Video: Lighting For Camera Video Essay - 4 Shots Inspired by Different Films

To begin with, I used a 35mm lens as I wanted this to be closer as the camera is almost opposite to the actor with eye level.
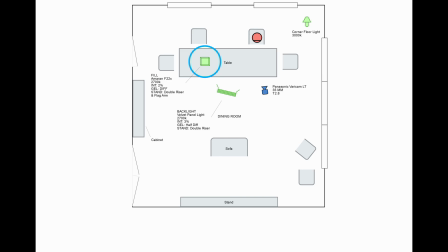(4:51)
I had the Amaran f22X set up to be my key light and placed high up at an angle looking down on my actor.
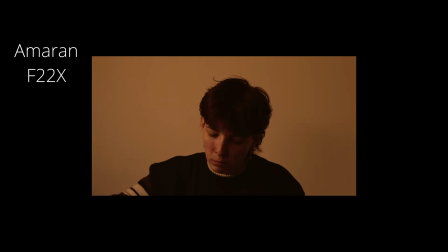(4:59)
This was to help represent the chandelier.
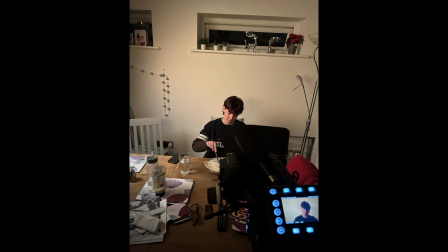(5:02)
However, I didn't want this to be hard lighting with a hard spot but rather soft, so the skin texture isn't gone.
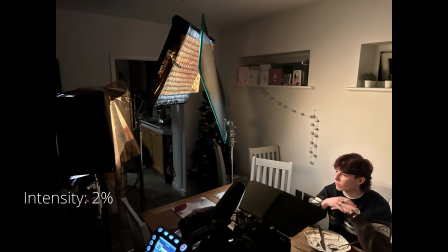(5:09)
I adjusted the intensity to about 2% and applied the soft diffusion supplied with the Amaran,
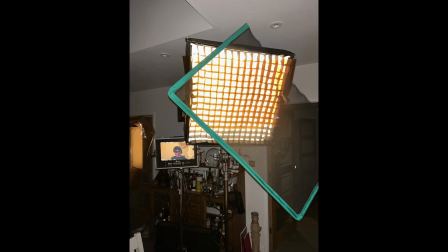(5:15)
and then the honeycomb grid to help shape and soften the light.
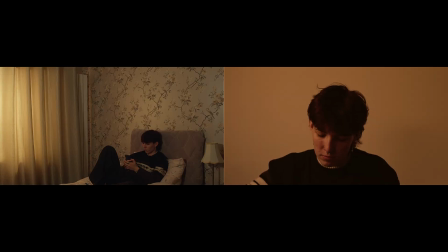(5:19)
My goal was to have the scene feel warmer than the previous shot, so I wanted the light to be lower Kelvin,
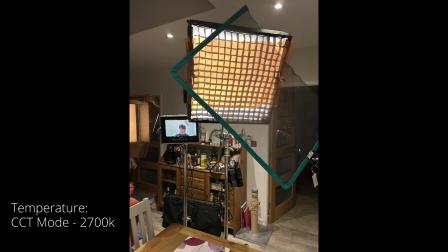(5:24)
but the lowest Kelvin it could do was 2700 on CCT mode. So I applied an orange gel over the light to create a warmer look.
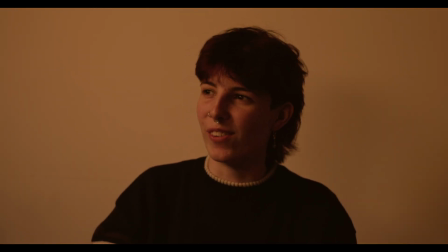(5:34)
To help reduce the amount of light coming out without losing the intensity, I used the green single scrim again to remove half a stop of light.
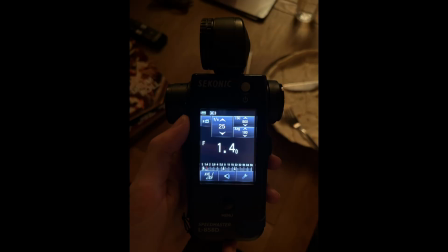(5:43)
This, by the end of it, measured at about 1.4 in incident mode.
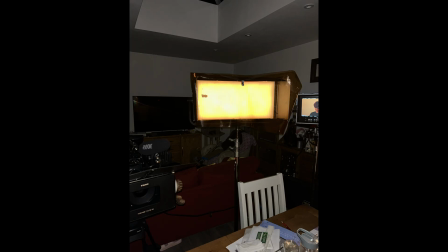(5:47)
The second light I used was a Velvet panel light, as this had a wider horizontal spread with barn doors compared to the Velvet Mini.
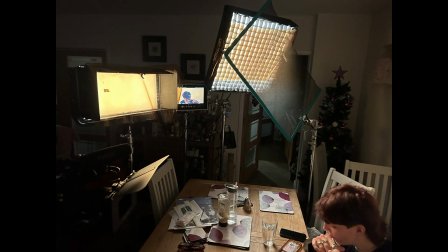(5:54)
I had this placed at eye level and at about a 30-degree angle from where the actor's face is.
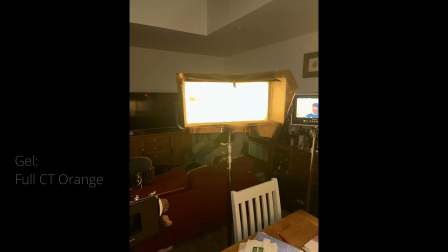(6:00)
I also applied a full orange gel over this too on a 2700 degree Kelvin at an intensity of 3%, so it's the same as the Amaran.
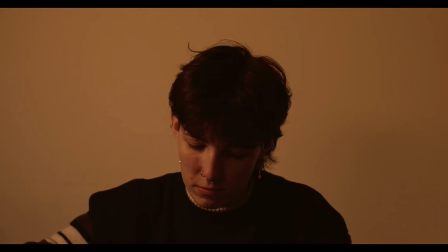(6:10)
My goal for this light is that it is my fill light and would eliminate the shadow from my actor on the wall, but would also help to light the left side of her face with the Amaran while leaving the right hand side of her face darker and unlit to have the contrast of
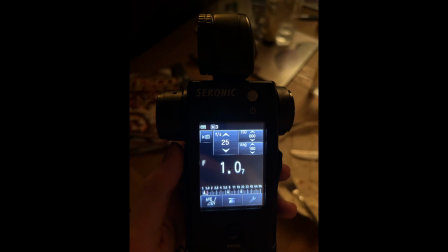(6:24)
the shadows. This was read at about 1 on incident mode.
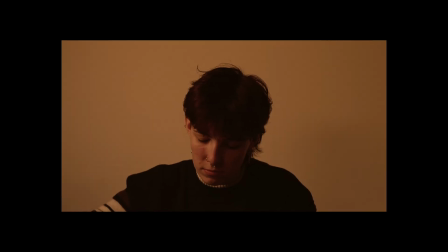(6:28)
In future, if I was to do this shot again, I would add a small light to the right hand side of my actor's face, just so the shadows are not completely blown out, as I feel that side is a bit too dark for what I originally wanted.
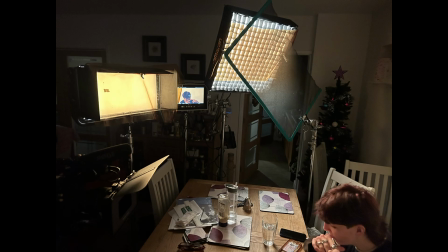(6:40)
But I also think I would have made the lighting slightly intensified to about 5% on the Amaran and 4% on the Velvet panel to help bring the shadows out more and not look as dark.
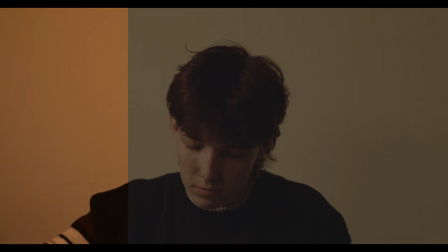(6:50)
Other than that, I think I conveyed my goal well with wanting it warm and soft.
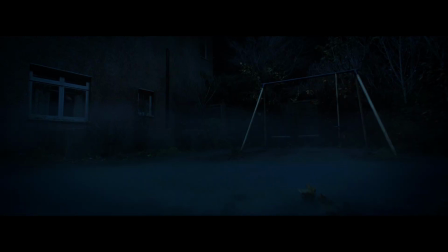(6:56)
My third shot I did was inspired by a similar shot in the 2013 film Conjuring 2,
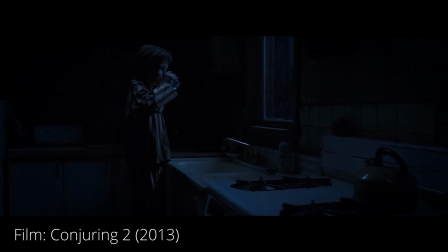(7:02)
where there's a scene of a boy looking out the window in his kitchen at night with a soft baby blue moon glow coming through.
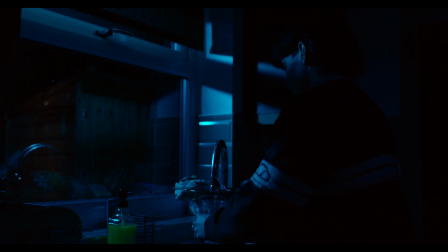(7:09)
This is the opposite to the previous two types of shots I've done, where I wanted it really dark but the moonlight to be really prominent. For this, my goal was to have the shot feel cold and late at night.
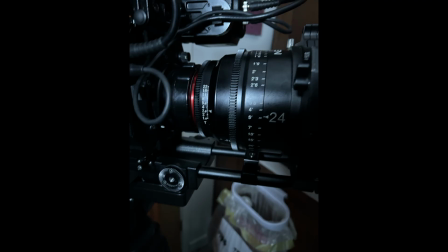(7:20)
I used 24mm lens for this as a mid shot, with a lot of the scene being drawn out by the darks and the shadows.
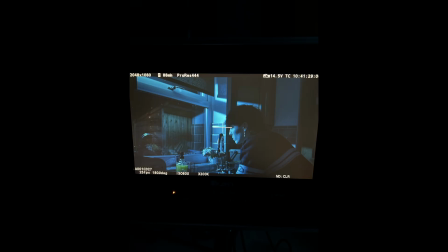(7:26)
The first light I used, which was my key light, is the ARRI 650 again.
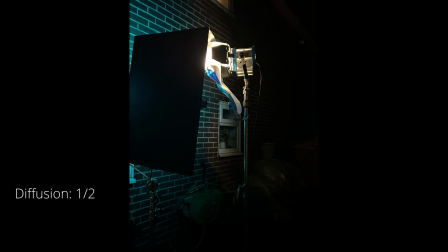(7:31)
I placed this outside with half diffusion to help not make the light as hard, and a moonlight blue gel to bring out the nighttime look.
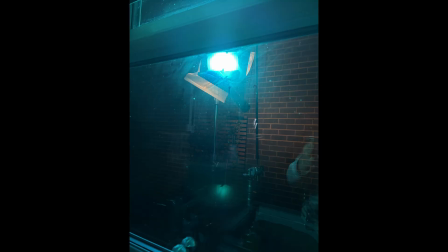(7:39)
I also increased the height of the low boy it was on, so I could angle it more downwards and have the window frame bounce off the wall in the kitchen.
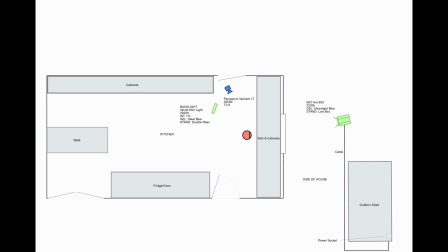(7:48)
As the window is in shot for this, I can't run the cable through it,
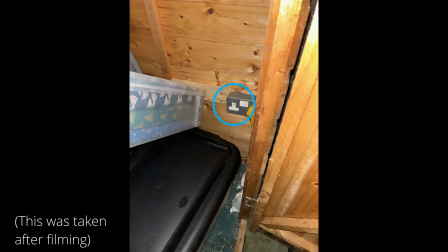(7:51)
so I connected the cable to a plug socket in my outdoor bar, which I ran with the 16 amp extension cord, where it was safe from any outdoor elements such as rain.
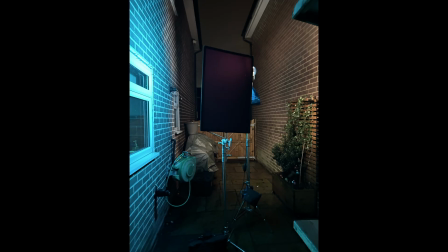(8:01)
I also placed a black flag up to the left side of the light to help stop the light spilling across the window and have it more concentrated in one place.
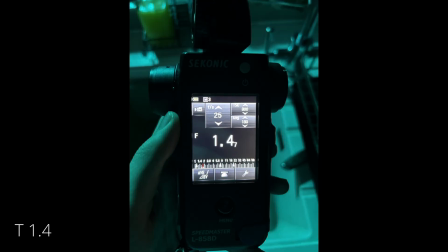(8:09)
This measured at about 1.4 on incident mode. The second light I used was the Mini Velvet again.
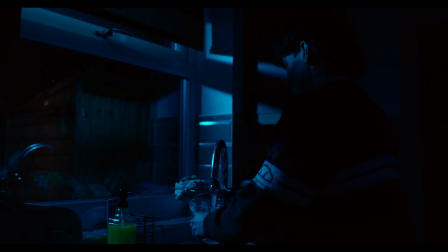(8:16)
This was my fill light to help cast some light onto the left side of my actor's face and not have it all be dark.
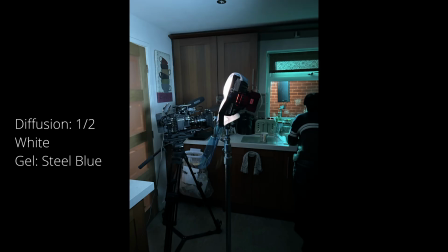(8:22)
For this I used half white diffusion with a steel blue gel on 6500 Kelvin and 100% intensity.
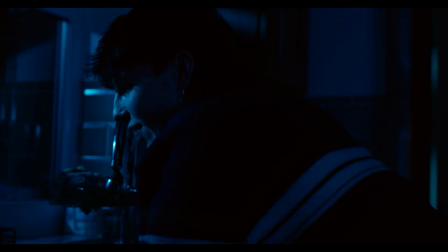(8:30)
But instead of angling the light on my actor, which would have resulted in hard light,
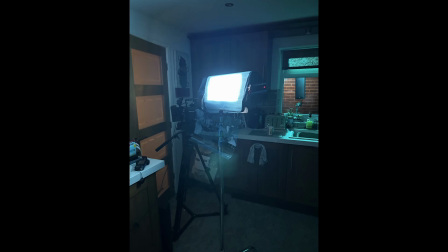(8:34)
I flipped it in the opposite direction and angled it more towards the ceiling, so the light could bounce off the room and onto my actor.
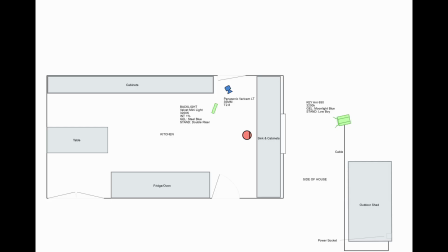(8:41)
This resulted in a softer look from the light, which worked a lot better than my original plan, which was to have it at a lower intensity and directly on my actor. This measured at about 0.5 on incident mode.